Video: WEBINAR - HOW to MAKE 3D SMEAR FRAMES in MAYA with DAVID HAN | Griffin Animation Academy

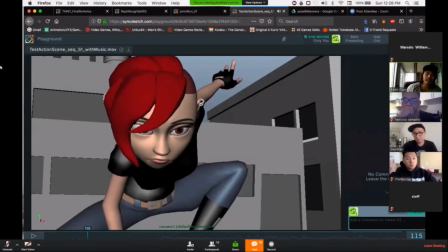45s
You know how you hooked up the shots. Okay, let's just watch it. Then I'll ask again.
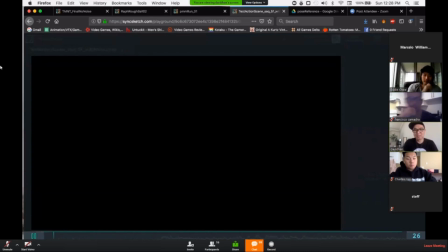51s
I'll play without the sound. Maybe I'll ask during.
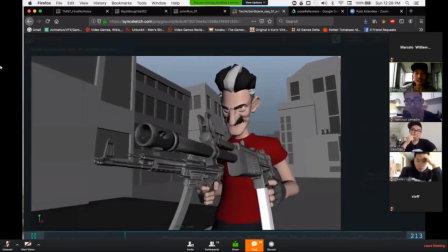57s
So like you have a way of, just the way you edited everything together, so it feels very natural where you're leaving our eyes.
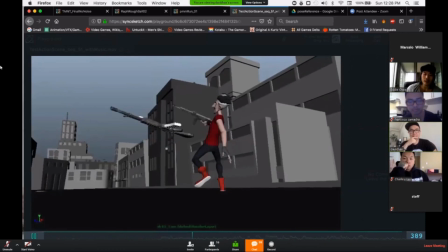67s
Yeah. Like the way you hook up shots and... Yeah, yeah.
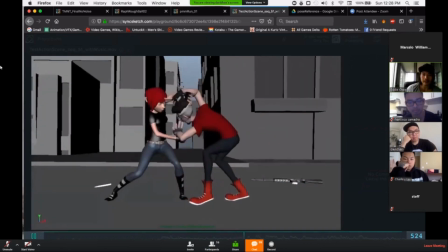71s
Was this an organic approach as well? Yeah, so this was...
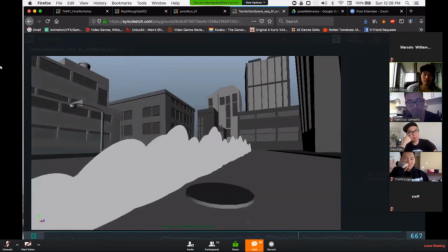79s
I love this punch. Thanks.
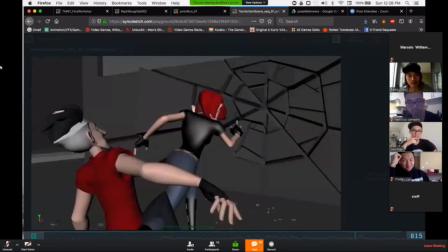83s
Yeah, a lot of that has to do with continuing the camera movement from the previous shot.
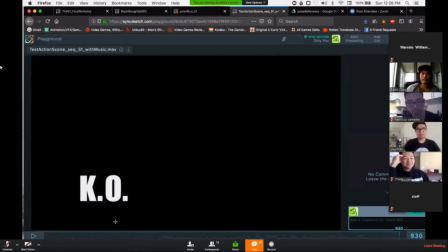91s
Making sure that, for example...
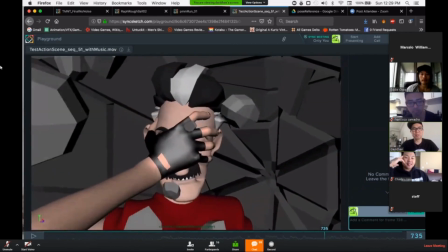99s
I think it's almost everywhere. But for example, when she grabs his face, you see the camera Rotating a little bit to the left.
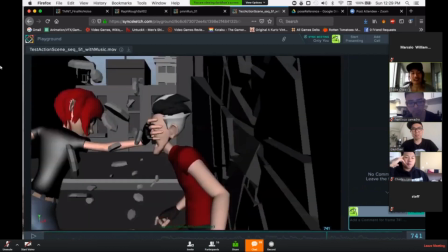108s
Yeah, and then on this shot that movement continues
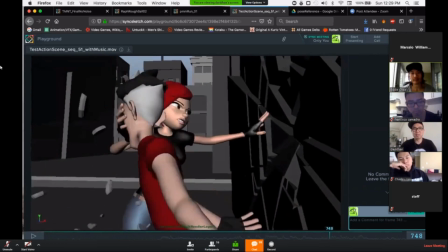113s
The camera rotate to the left movement continues If you do that for your shots, it just creates like an organic feel to it.
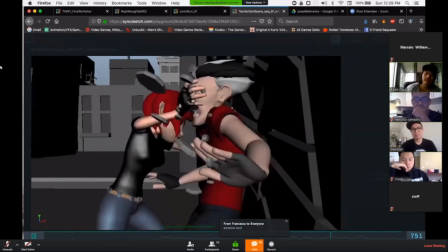121s
Like it's just sort of Easy on the eyes. Also adds weight, you know, I mean there's like a bit of overlap So it's heavy
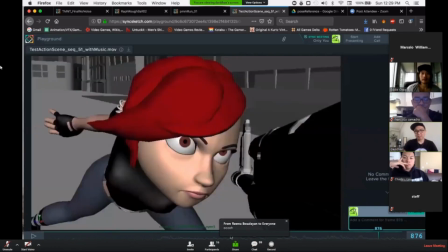130s
yeah yeah um it's not something that like i
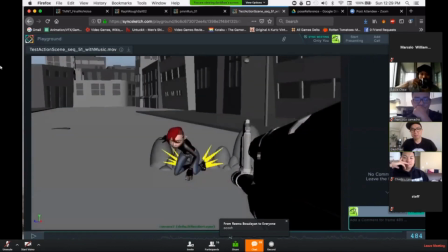137s
set out to do when i was animating it it's just that when i was editing
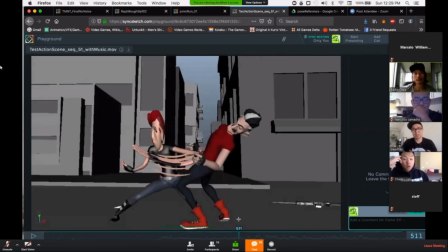142s
like animation like in the like i use app perfect i was putting stuff together i love that phrase it's just so like it's great but yeah when i was when i was working on this i was
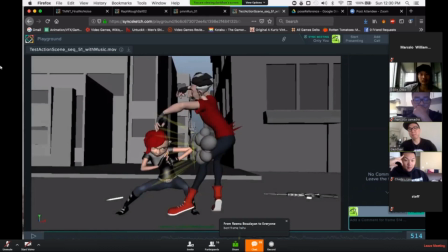158s
editing everything together at the same time um so i was animating and then editing like afterwards just to make sure everything wasn't hooking up um
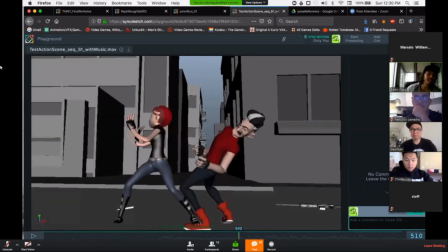167s
every time oh sorry go ahead i was just going to say so like
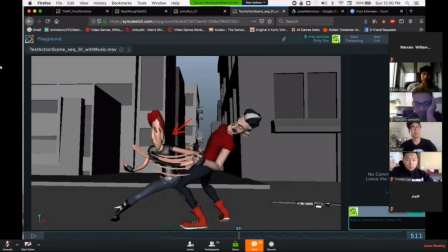172s
every time i put it in the edit i would notice when like cuts felt a little bit off and so like everything i did just sort of naturally gravitated towards me having this like continuous
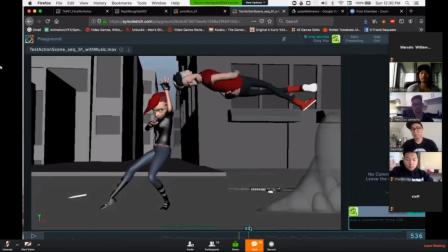187s
I'm not gonna say that that's the right way all the time I
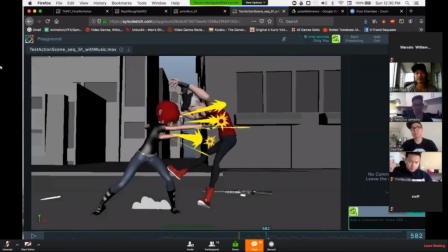194s
think when it comes to the cameras that are following well movement that might
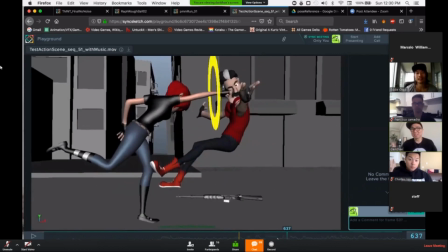201s
be it's definitely like help your eyes yeah
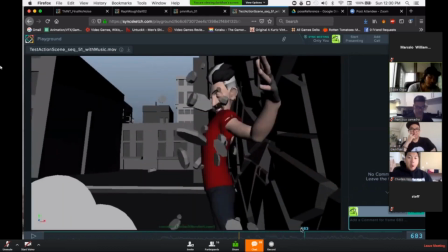209s
I guess on a smaller scale that's fine because you're just doing things on the fly right so it works for you yeah so this is our 3d effects obviously make reader here no
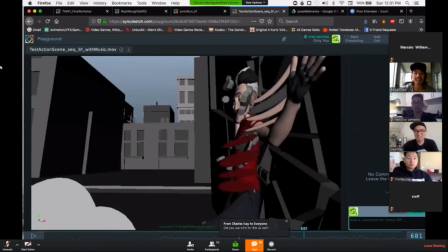223s
the creator yeah they're just like spheres
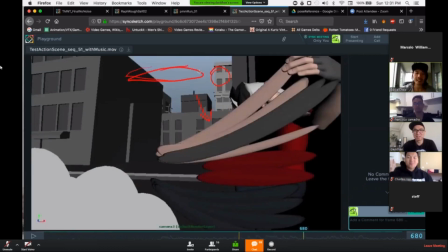230s
and they're like elongated yeah perfect a blender farmer on them because nobody's gonna tell me what to do exactly it's just like you know it's a fun thing that i did for myself
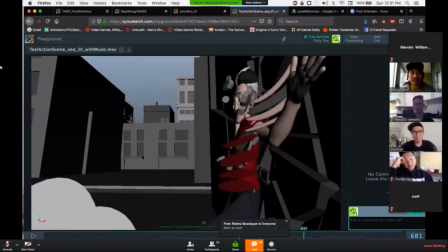245s
so these are my smears damn it um these are just spheres that are slowly growing and it's just you just have surface shaders on them
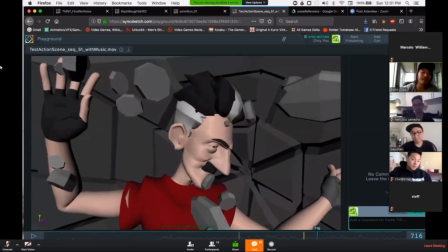260s
so with um like i really love that punch that overhand right she does
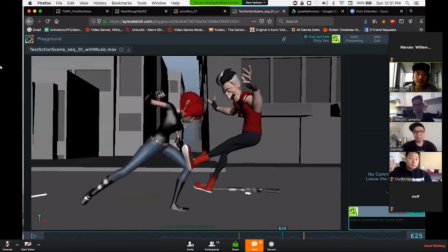265s
is that like a uh did you use reference for that did you shoot it yourself oh yeah i actually shot reference for this
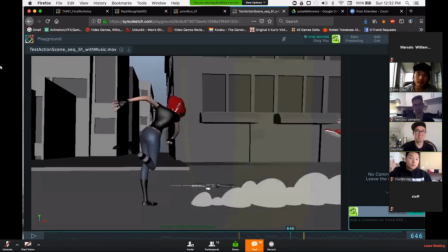272s
part yeah i almost threw my arm out on this but uh i wanted to make sure
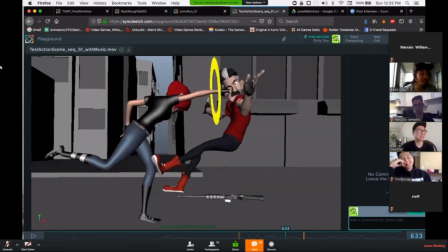278s
it was like a really hard punch so i shot reference i didn't stretch or anything before what did you punch i didn't punch anything i just punched the ear yeah oh yeah we're doing all of that follow through and stuff so there you go uh your foot like i really love the follow
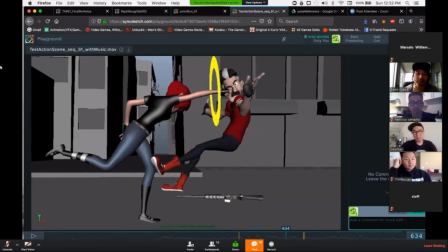295s
through of the foot and the body and the steps yeah yeah this is like like like this part was not referenced this part i just did myself but when it comes to like from here on out this was referenced so you know like a foot coming down like that was referenced as well
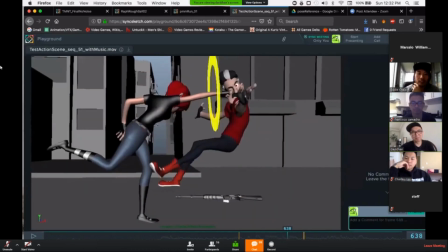311s
um yeah you used to write a video game reference too you didn't add
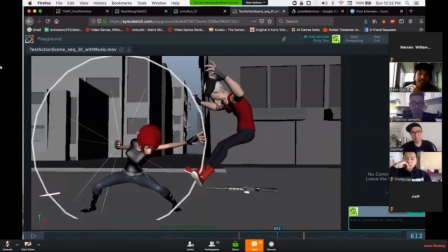316s
a tekken move the bounce it's just it's weird bullshit
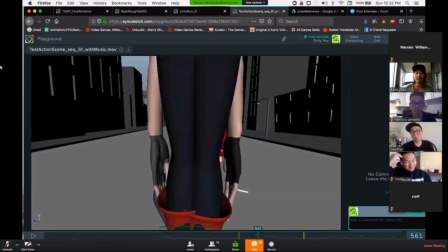322s
it doesn't make sense it literally doesn't make sense but it's a clean that's that's why you know
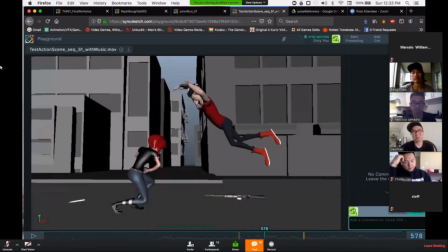331s
that's why this is cuz like he's
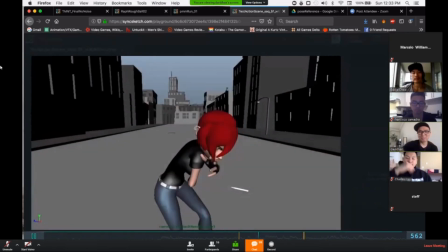337s
she's punching him bouncing on the floor and she's like punching him and he's
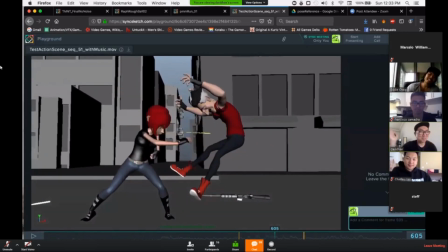342s
staying in the air for some reason it makes much more physically makes no sense but because like it feels cool you just go with it and also like you know I just I played a ton of games and like this kind of stuff happens all the time like he should be on the ground
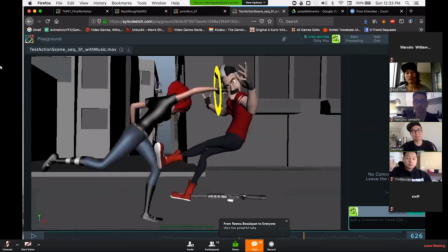359s
right now like falling down but for some reason he's like he's going in slow motion and she's going in real time but you know what it's okay it doesn't matter actually is
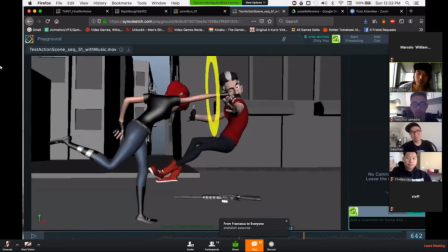373s
there any um i guess rules or tips to use for like going from real time to slow motion um yeah let's uh do that as well Sure.
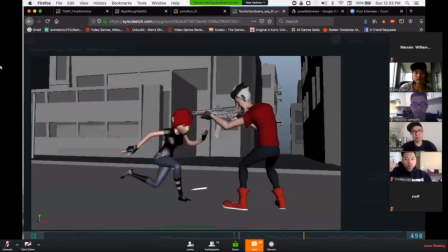384s
Action A. Sure. So what I do is pretty simple.
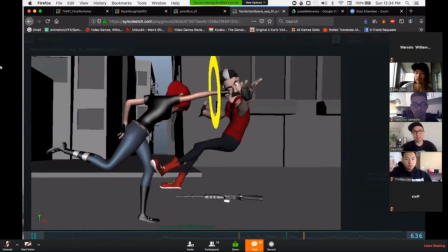390s
It's just I'll animate the action. So this animation, this punch, was just animated normally.
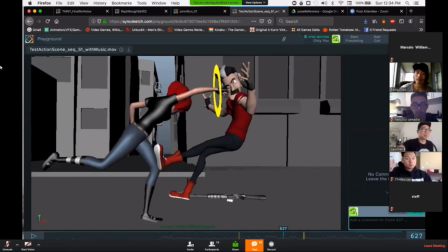398s
Like it was a normal punch. I didn't shoot reference of myself, then slow it down or anything. Like it was just a normal punch and I animated it in real time. And what I did was
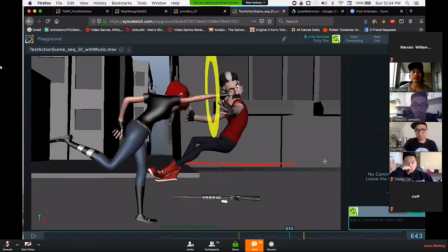413s
If I have, so let's say this is my timeline, and these are all keyframes, right? So imagine this whole animation hanging out within this section.
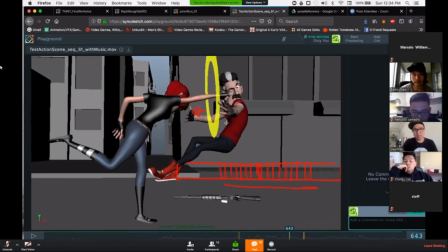431s
I'll find a moment where I want the slow motion to happen. Let's say I want it to happen here. take all these keys and all these keys and I'll just mirror them apart like it ends up being so
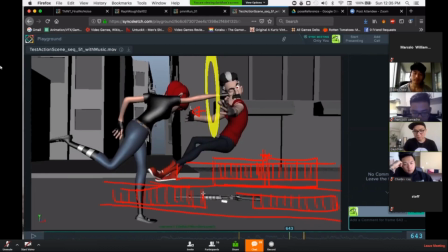453s
this is my timeline with the slow motion there's a space here right between my keys and then the graph editor these keys I make sure that they're linear so just to for simplicity's sake
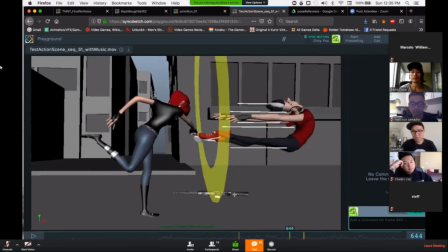469s
If I have a curve that's gone like this, like this, no, it's a bad example, sorry,
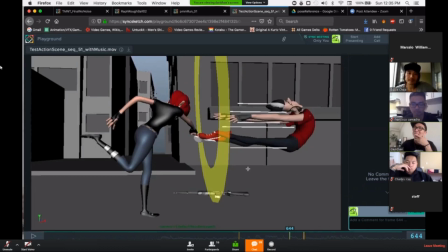487s
let's go with this, doesn't matter.